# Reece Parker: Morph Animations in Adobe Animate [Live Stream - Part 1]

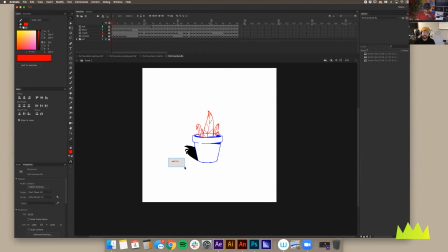So if you can already see right here, this is actually some water left over from the last drop. So I had to kind of go back into the very first frame and sort of put that
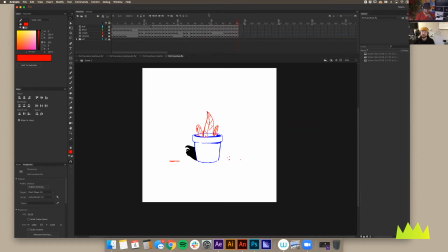back in so that the loop was continuous as opposed to it just as opposed to it just disappearing when we hit this. The reason behind the the red or the blue or the black is just to differentiate which section which sections I'm animating.
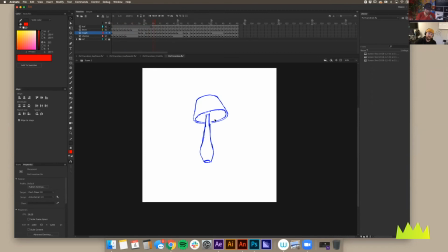So this is going to kind of be transforming into the top part but the bottom part's not extraordinarily difficult to add in. So I'm just going to keep that there. I'm not an Adobe Animate expert, but in that scenario,
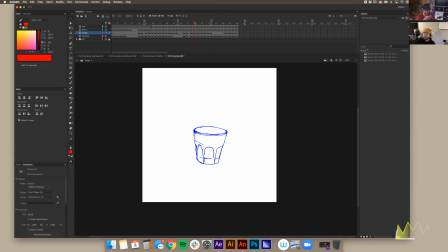are you redrawing on each frame or are you reusing any existing strokes from the previous frame to move things? Or are you just going to freehand it on each frame? The right answer is it's a mix.
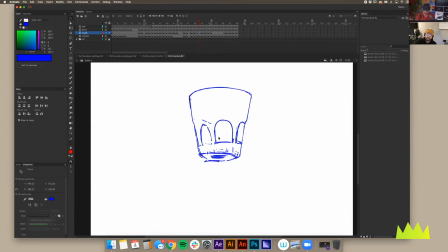So this is maybe a good frame to go over it. so you can see all these weird like glyphs and cuts and stuff um a normal rough if i hadn't like been chopping this up let me see if i can just do sort of just a small thing would just kind of look
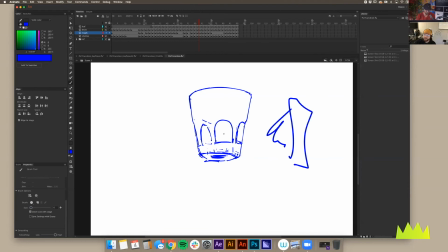like a scribble or whatever you wouldn't get all these weird like erase and whatever points the reason for that is i'm using the lasso tool a lot so just something like this and then i'll move portions around and then if it's like oh that placing looks maybe okay i'll try to kind of
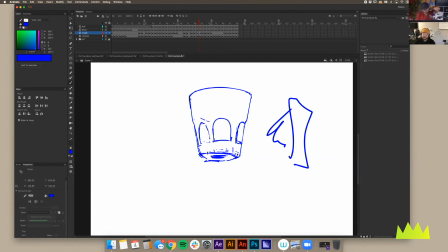go in and fill in other parts. So to answer your question, I think it's, I really think it's a mix most of the time.
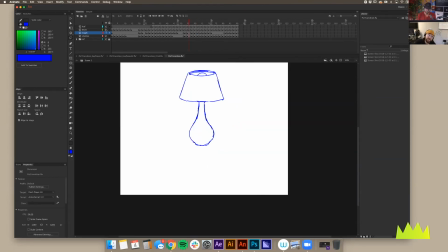And that goes back to kind of, it's the same thing with these little details. I mean, it's waiting to do them until after, just because if you try and do them all at once, I think maybe it's too many things to focus on or. Yeah. And you got to get that overall timing before you, or else you're just changing everything as you,
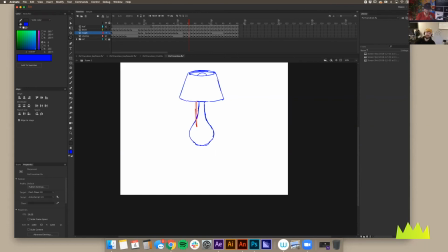as you kind of block it out. right totally um yeah that's exactly right so uh that's kind of the idea behind uh breaking it down into into what you see as blue uh red and and
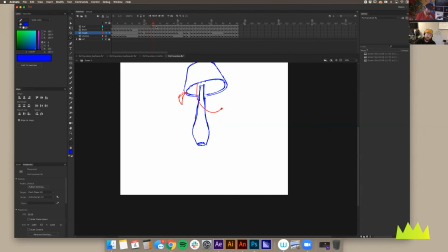black so so this little extra leaf that kind of comes off i thought was a cool detail that would uh tie the two together so this is just another moment along with what we talked about earlier like this lampshade would be the follow-through that would sort of sell the transition this leaf
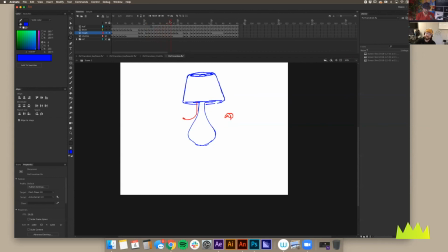is just an extra sprinkle right it's just an extra on top of like how do I how do I make these convincing that they're in the same world again along with that same thing it might be cool if I had some water that that fell out one because I think that probably would
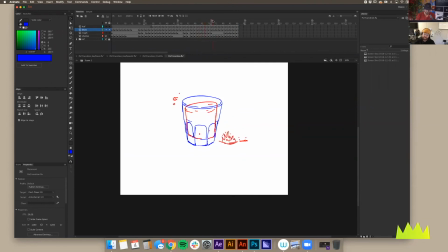happen again if this was in real life and two it helps to sell it when we loop so so in a way it it makes the looping not as obvious as it would be otherwise